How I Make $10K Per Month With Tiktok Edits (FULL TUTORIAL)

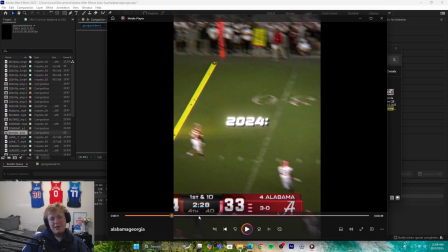Classic. Gotta have it right now.
So that's the main shake transition I use. Most of the time I don't use that one. I use this camera flash transition that I'm about to show you.
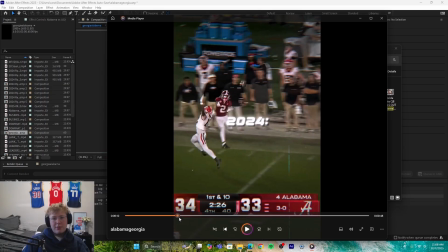But for the format, again, you really just want to show something that gives the viewer context of the video. So with the videos I make, I really try to tell a story throughout the video. Like this one, Alabama and Georgia had played the year before.
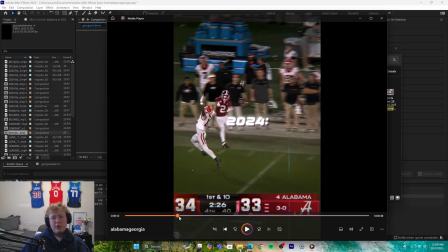It was a crazy game, and I was really just trying to make a video on the upcoming game, because who knows, maybe it is going to be crazier than last year's game. So I'm really just trying to aid viewers that don't know the full context of the video, just trying to help them understand the video further.
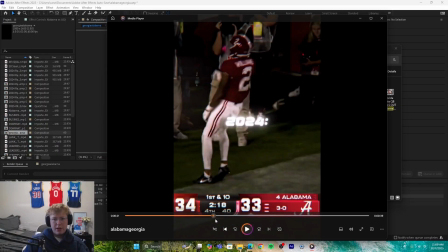So obviously this was just a clip from last year's game. I'll sim forward a little bit. And then here you'll see the camera flash transition that I mainly use. I'll show you guys how to do this and all the other transitions, as well as the text.
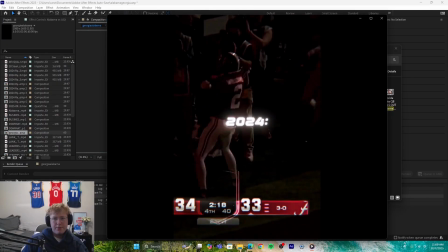Basically everything in this video, I'll show you how to do. This is a rematch.
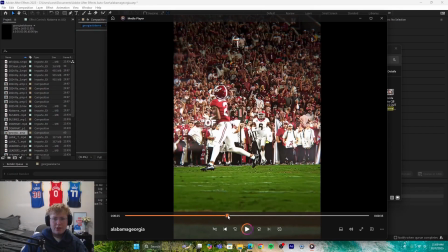So that's the main one I use. I just use a white flash with the camera noise sound effect, and I'll again show you how to do that.
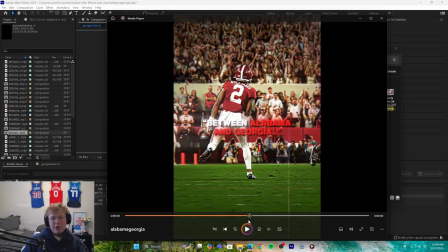And then I just want to show you this last part.
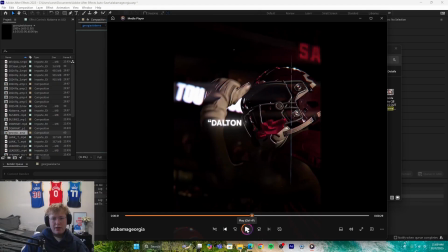It's just going to be, you know, for the format and how to do everything, and then I'll tell you how to do it. I feel like I levitated during that game.
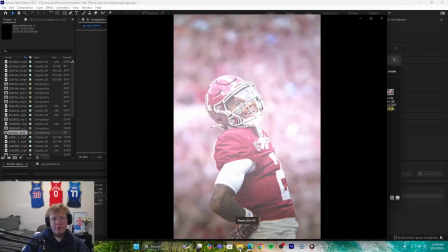We got number 17 Alabama at number 5 Georgia. Beautiful morning, you're the sun of my morning bed.
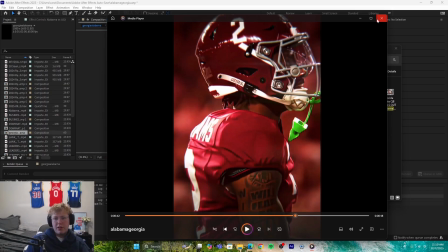Okay, so like I showed, you know, it just leads up to the clips, and then you just do the slow and the zoom, like I showed you guys previously. But again, we'll get into all the effects and stuff to make it look way better, because just the zoom and the slow is obviously not going to be enough.
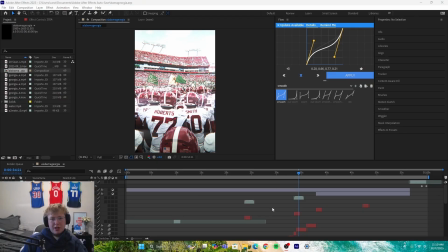Okay, so I usually split my videos into 2 projects. I usually do the clips on one project, and then I export it, and then I bring that brand new video of all of my clips merged together, all the commentary, into one piece, and then I put the text on it,
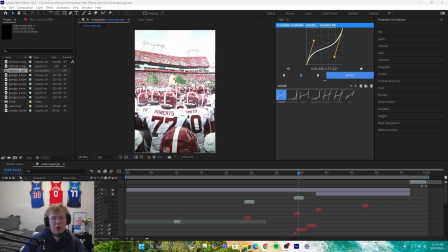transitions, stuff like that. So this will probably be really slow.
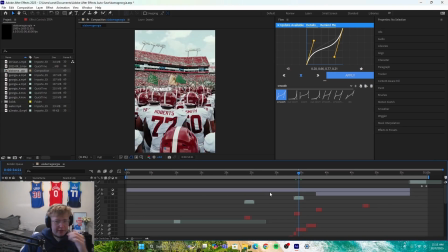My computer is very slow, so I apologize in advance. So let's start at the very start.
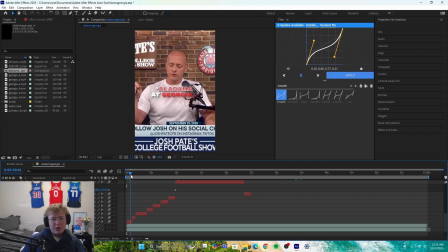So this text is really the most important thing of the video. So I'm going to walk you guys through that right now.
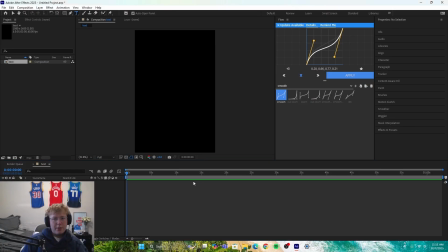Okay, so to make this text, we're going to go up here to this T tool up here. And we're going to click anywhere, it doesn't matter, and then just type something out. So I'll do Alabama at Georgia. But again, you want this to be whatever the person is saying.
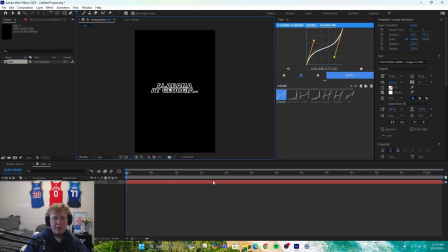So whatever the commenter is saying, whatever the movie character is saying, sports player, you just want it to be what they're saying. You just want to add captions under the video. So I like doing some punctuation stuff, like I'll put, let me switch the font on this.
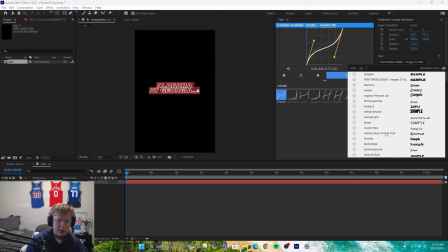I use Helvetica font. I think it's the best one. I use Helvetica Bold if it will let me switch over to it.
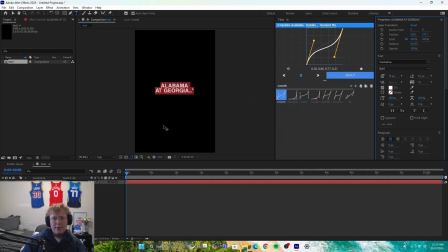And then make sure your text is white, or you could do another color if you like, but I think white looks the best. So again, you just want to make sure it's whatever they're saying. Now I use a lot of punctuation on my videos.
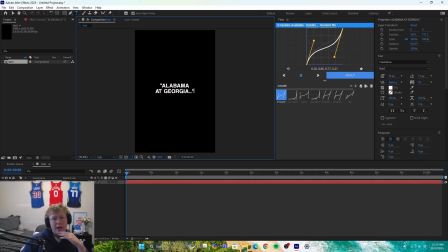You don't have to do this, but I'll put like apostrophe marks and like dot dots just to add some suspense. I don't really know if it does anything, but I think it looks cool. I've been doing it for a while. Now I usually make the text about 60, somewhere in the 60 to 70s range over here.
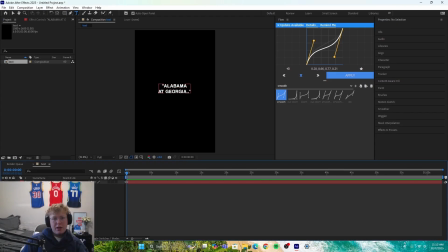And it's pretty good. Like it keeps it not too big, not too small. But anyways, so to get into the main part, which is like it goes word by word, that's basically the main thing that everyone wants to learn.
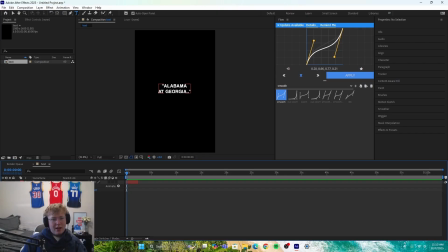You're gonna go down here into the text and you're gonna click on the arrow that's right next to the red. You're gonna click text, or you don't really have to click text, you're just gonna click animate. And then you're gonna go to opacity and you're gonna turn this all the way down to 0.
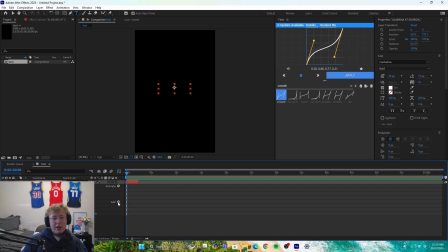Now your text is gonna go away, that's fine. You're then gonna click the add button right here. You're gonna do property and then you're gonna do blur. I usually turn my blur up to 20. It doesn't really matter what you really turn it up to. And then we're gonna go to the range selector. This is the big guy right here.
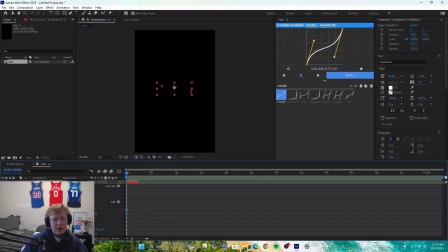Range selector, you're gonna do start. You're gonna do a keyframe at the very start. So again, do the I for the very first frame and O for the very last frame of your clip. Again, I'm sorry if I'm walking through this fast. Feel free to pause the video at any time. So then I'll go O, and I'll go to the last clip, and then we'll do 100.
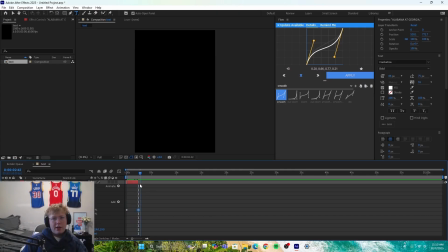And you'll see that now you have it kind of going letter by letter, which you can do. I see a lot of people do this, which works perfectly well. I'm going to make the text a little bigger so that after it completes, you have a little bit of time to see it. And then we're going to, if you don't want to do the letter by letter, you can go up here to
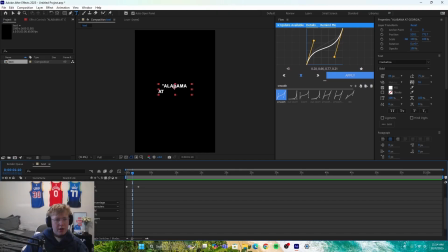advanced underneath range selector, and you're going to click units, or no, not units, sorry. You're going to do based on words instead of characters. And then it will go, you know, Alabama at Georgia. And again, I don't have anything to line this up to right now, but you just want to line it up to whatever the person is saying.
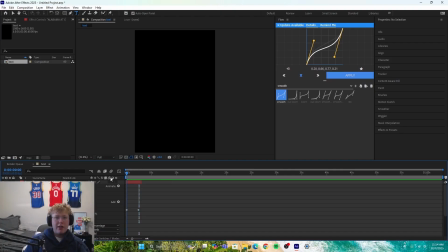So, you know, if they're saying, like I'll say it out, like if I'll do Alabama at Georgia, like obviously right now it's slow. So you need to make the words match up. You're just going to take this little keyframe right here and you're going to move it to where it will match up. So Alabama at Georgia.
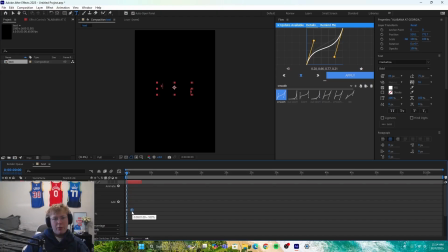There you go. Basically matches up. Maybe I'll make it a little bit shorter. Alabama at Georgia. There you go. And you just want to keep repeating this for the text until you're done. Sometimes I'll have 20 different text layers. Mainly what I'll do is I'll just Control C for copy, Control V for paste, and then move it over.
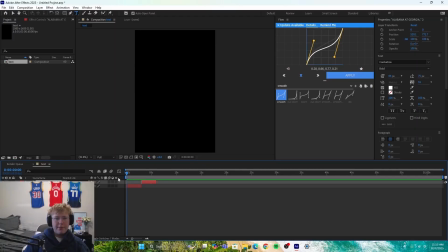And then you'll move on to the next one and you can write whatever else you want in there. Now for the text effects, I like to put a lot of color in it. You can double click on the text layer and you can switch it to, red.
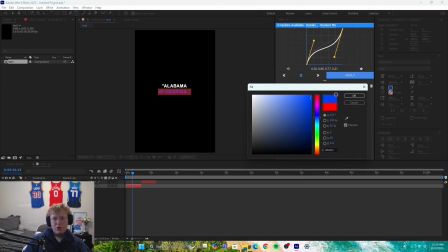Like I did red for this Georgia video because, you know, Georgia, Alabama are both red. Or you can do blue. You cannot do, well you can, it doesn't, I was gonna say you cannot do a dark color, but you can if you want.
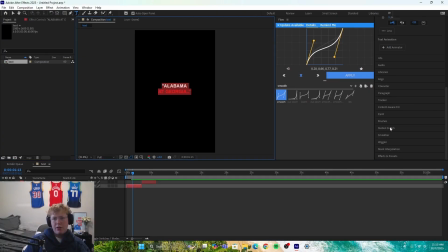I prefer the lighter colors, so try to stick around to those. And then if you want to add a glow to it, go to effects. I do highly recommend you add a glow to it. It looks a lot better. Effects always takes a million years to load for me.
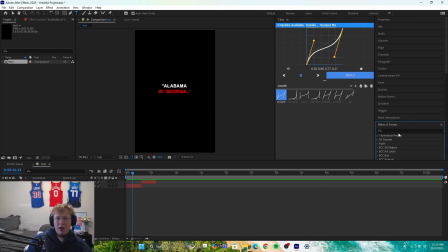I apologize again for that. I really need to get a new computer. But we'll go here and you just want to look up like glow. I think there's a normal one for, I have a bunch of
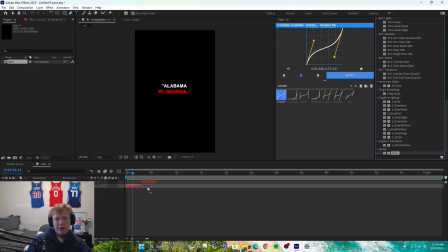presets, but there is a stylize at the bottom. This comes with After Effects for free. And you can put a glow on it and you can fix anything. If you have some more advanced plugins like BCC or Sapphire,
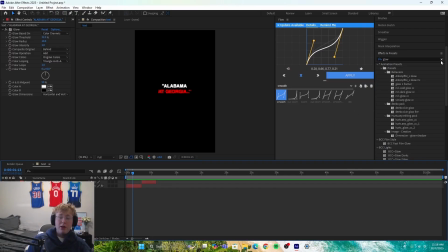if you're 100% new to editing, then you probably won't have these, but you can look them up, BCC or Sapphire, and these will give you better glows. Like this is what I use on, I have my own preset for my text, and it really makes it look, really good.
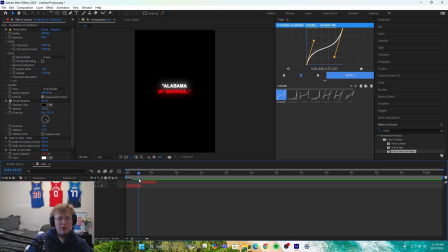So if you can get, you know, some of these glows, I think Deep Glow, which is the main effect that I use, is its own plugin. So if you can just get that, then it really helps with how good your text looks.
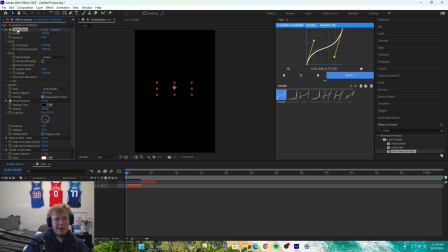So another thing you want to do is you do want to throw some fade-ins on there. Like I have, I'm going to take this glow off it just because it takes a little bit to load. I have a 100 and 200 I think this is someone's thing. I've edited it a ton, but I remember I used to use it a while ago. So I've edited mine down to 100 and 200,
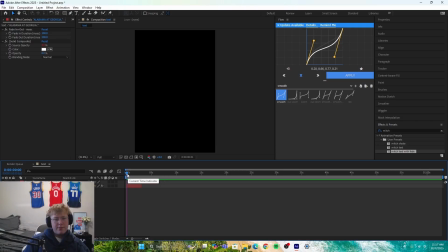so it just slowly fades in at the start. It's not gonna load. There we go. And then at the end, it, you know, kind of fades out right there, just to make it a little bit more smooth. You just want to keep trying to make your video as smooth and as clean as possible.
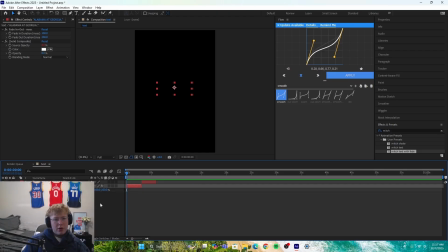And then one last thing that I do, just to add even a little bit more, is we'll do kind of the same thing we do on the clips of zooming them in. We're going to do the first keyframe, we're going to do a scale, and the last keyframe, we're just going to do it a little bit though.
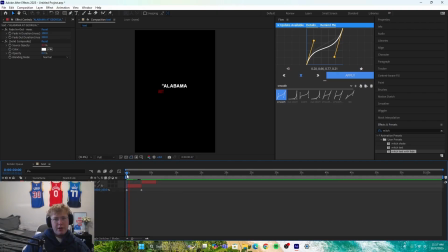So it's like 111. You're only going up a little bit. You're only making it a little bit bigger. And then you can't really see it there, but after a while it starts to add up.